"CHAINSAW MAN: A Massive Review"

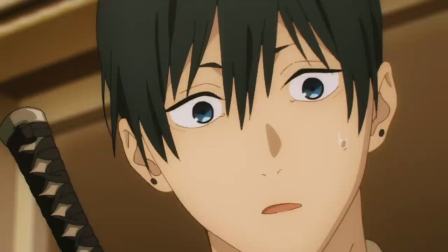[32:50]
The way the camera constantly switches between Hayakawa and Denji as he slowly drifts to sleep
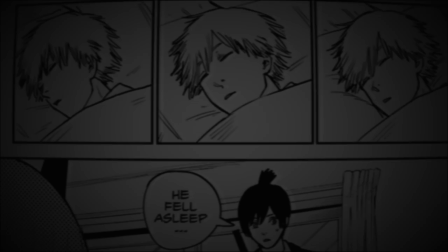[32:56]
gets me every time and is very similar to the manga's portrayal of the events funnily enough with how it's framed.
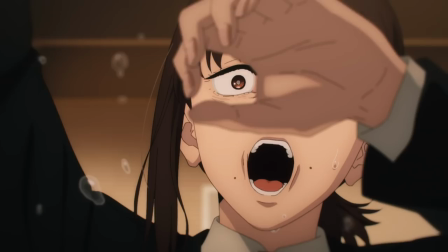[33:02]
Something I did notice while this series was on the air was just how many folks ended up hating Kobeni and her frankly realistic reaction to the situation at hand.
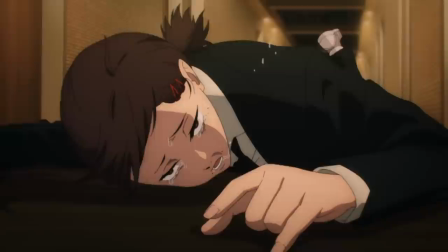[33:10]
I think moments like this not only show how incredible her voice actor is at performing but on a narrative level helps to
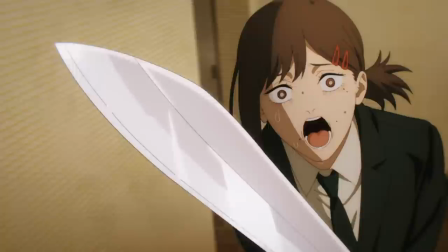[33:16]
create moments of courage that feel all the more powerful down the line as a result of this initial cowardice.
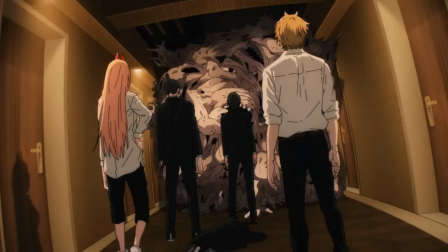[33:23]
Contrast is king folks and people are complicated and messy so try to keep that in mind.
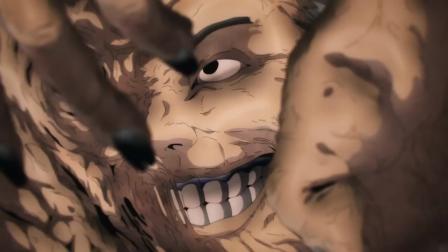[33:27]
All of that aside however something I thought this section of the anime did rather well was communicate the horror element of the series perhaps better than any other episode so far.
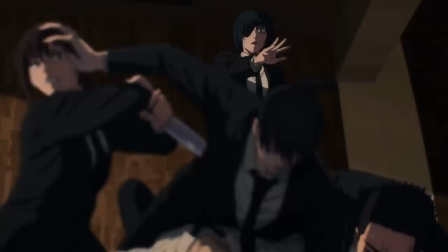[33:36]
The sheer dread and drama that builds up to Aki being stabbed by Kobeni is feverish and a standout moment in the series now for me.
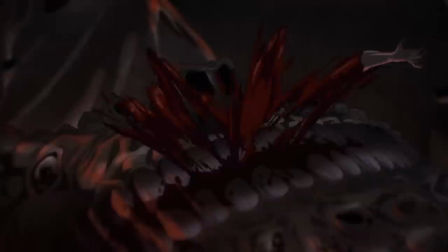[33:44]
And not to mention I thought it was more striking than it was in the manga, with Denji's descent into the bowels of the devil itself also receiving similar focus.
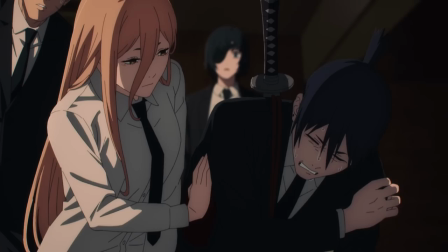[33:51]
And I think that's one of this adaptation's biggest strengths. It can on occasion fail to live up to some aspects of the manga,
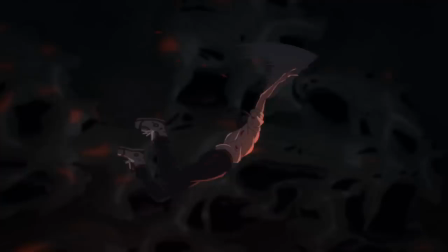[33:58]
but in others it offers extra focus and care on lesser beloved moments such that they can then in turn become
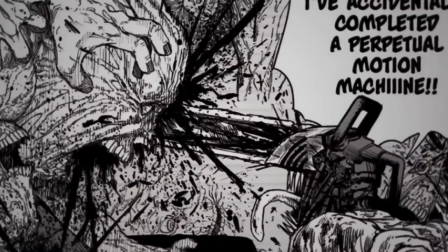[34:04]
someone else's favorite moment in other words it's an entirely different and unique experience and in my opinion both are
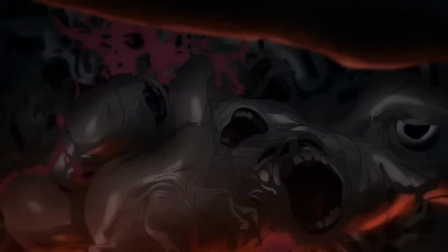[34:11]
worthy of your time and attention with that said the bloody carnage in the manga is once again enhanced by the gruesome barbarism of this scene there's so much thrashing
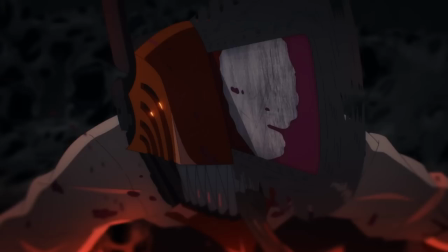[34:20]
pulsating and impressive movement on display enhanced by the sound design and
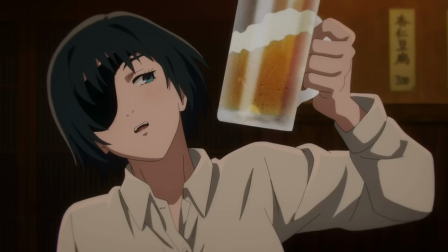[34:24]
the shrieking cackles of denji's voice actor however i'd be lying if i said that this was the part of the arc people remember or that I have stuck in my head.
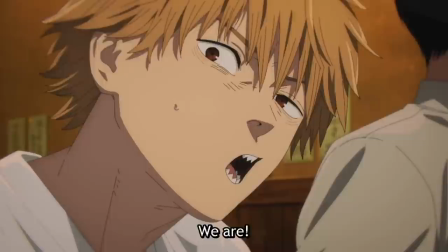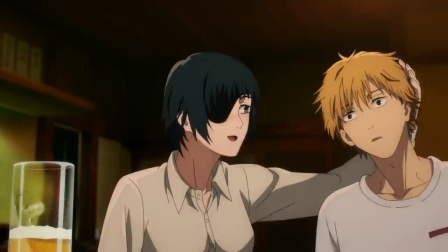[34:39]
Like the prior arc, the conflict wasn't the focus, but instead, the rewards and resolutions.
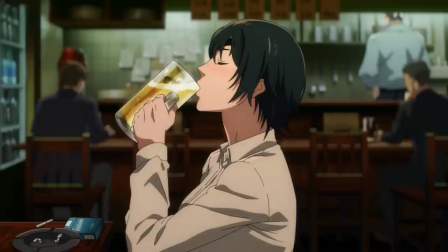[34:45]
Following the demonstration, Himeno and the rest of the group go out for drinks together in celebration.
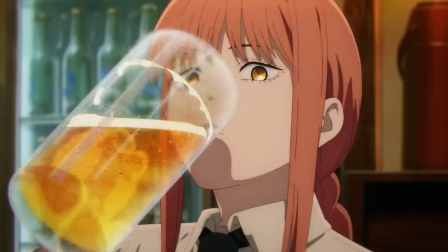[34:51]
Makima is supposed to attend to this get together and she does so, drinking a hell of a lot more than pretty much anyone else at the table.
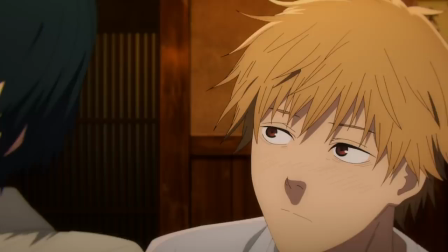[34:57]
However, something happens. Himeno is drunk, she promised Denji a tongue kiss, and what Denji gets is not that.
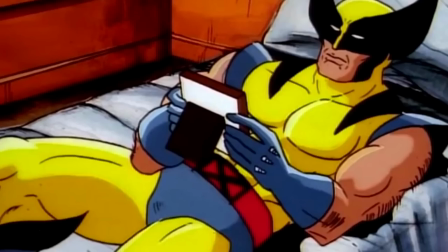[35:06]
Instead, Fujimoto decides to draw one of the most legendary panels I've ever seen. Ladies and gentlemen, behold.
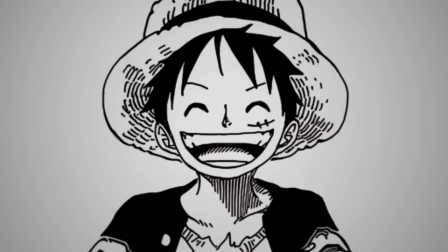[35:13]
Art is meant to make you feel something, and that something can be anger, joy, lust, or really anything.
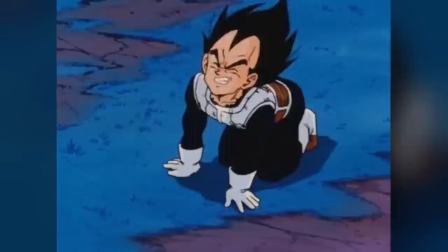[35:21]
And this piece, this piece right here that you're looking at that i'm making you look at for longer than you might be comfortable with this made me feel something deep
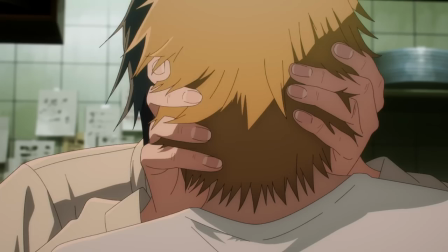[35:30]
in my stomach i only wish i could say the same for the anime instead of the nostalgic nausea i'd normally feel wash over
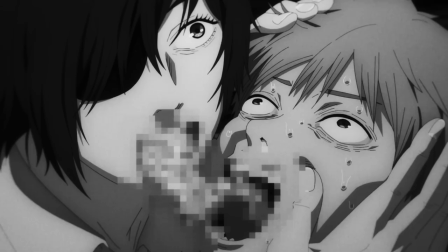[35:38]
me with this scene the anime's interpretation only left me with disappointment and while well disappointing for now there is a silver lining that
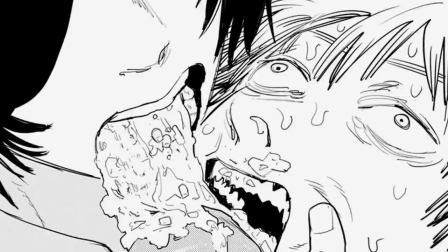[35:47]
we can all hang on to as a collective fan of high art the issue at hand here is that unlike manga which depicts every disgusting element of the vomit in
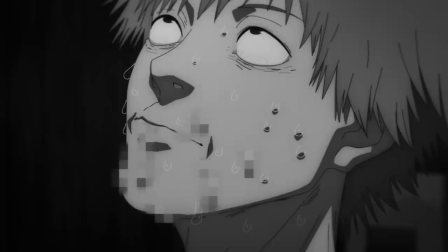[35:55]
minute detail, the anime, for reasons I can only assume are censorship,
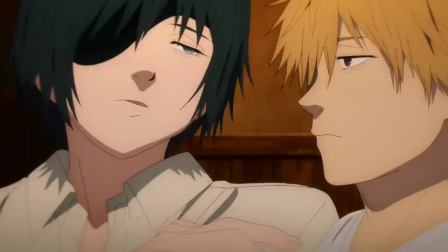[35:59]
decided to pixelate the entire fantastic event taking place in Denji's mouth here. Does this suck the joy out of the scene? Absolutely!
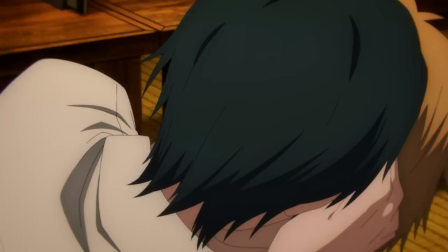[36:07]
But do we have the digital release of this series to look forward to, that I suspect won't have the tasteless censorship for us to endure?
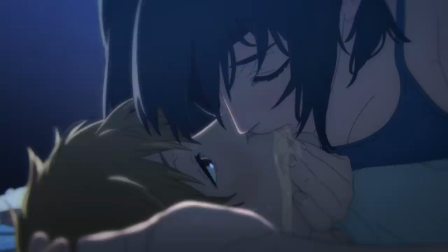[36:15]
The answer is yes! Following this event, Himino takes Denji back to her place where he wakes up.
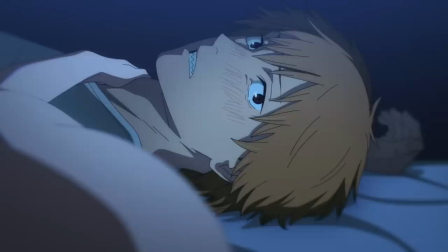[36:25]
I plan to talk about this episode in detail later in the video when discussing the development and behind-the-scenes aspects of the season,
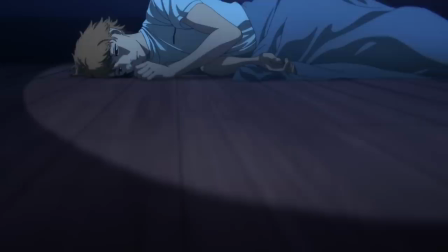[36:32]
but I have to gush for a second because episode 8 is on another level when it comes to this season's quality.
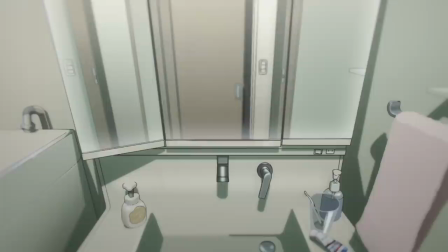[36:38]
And that's not to suggest that this season's quality is necessarily low.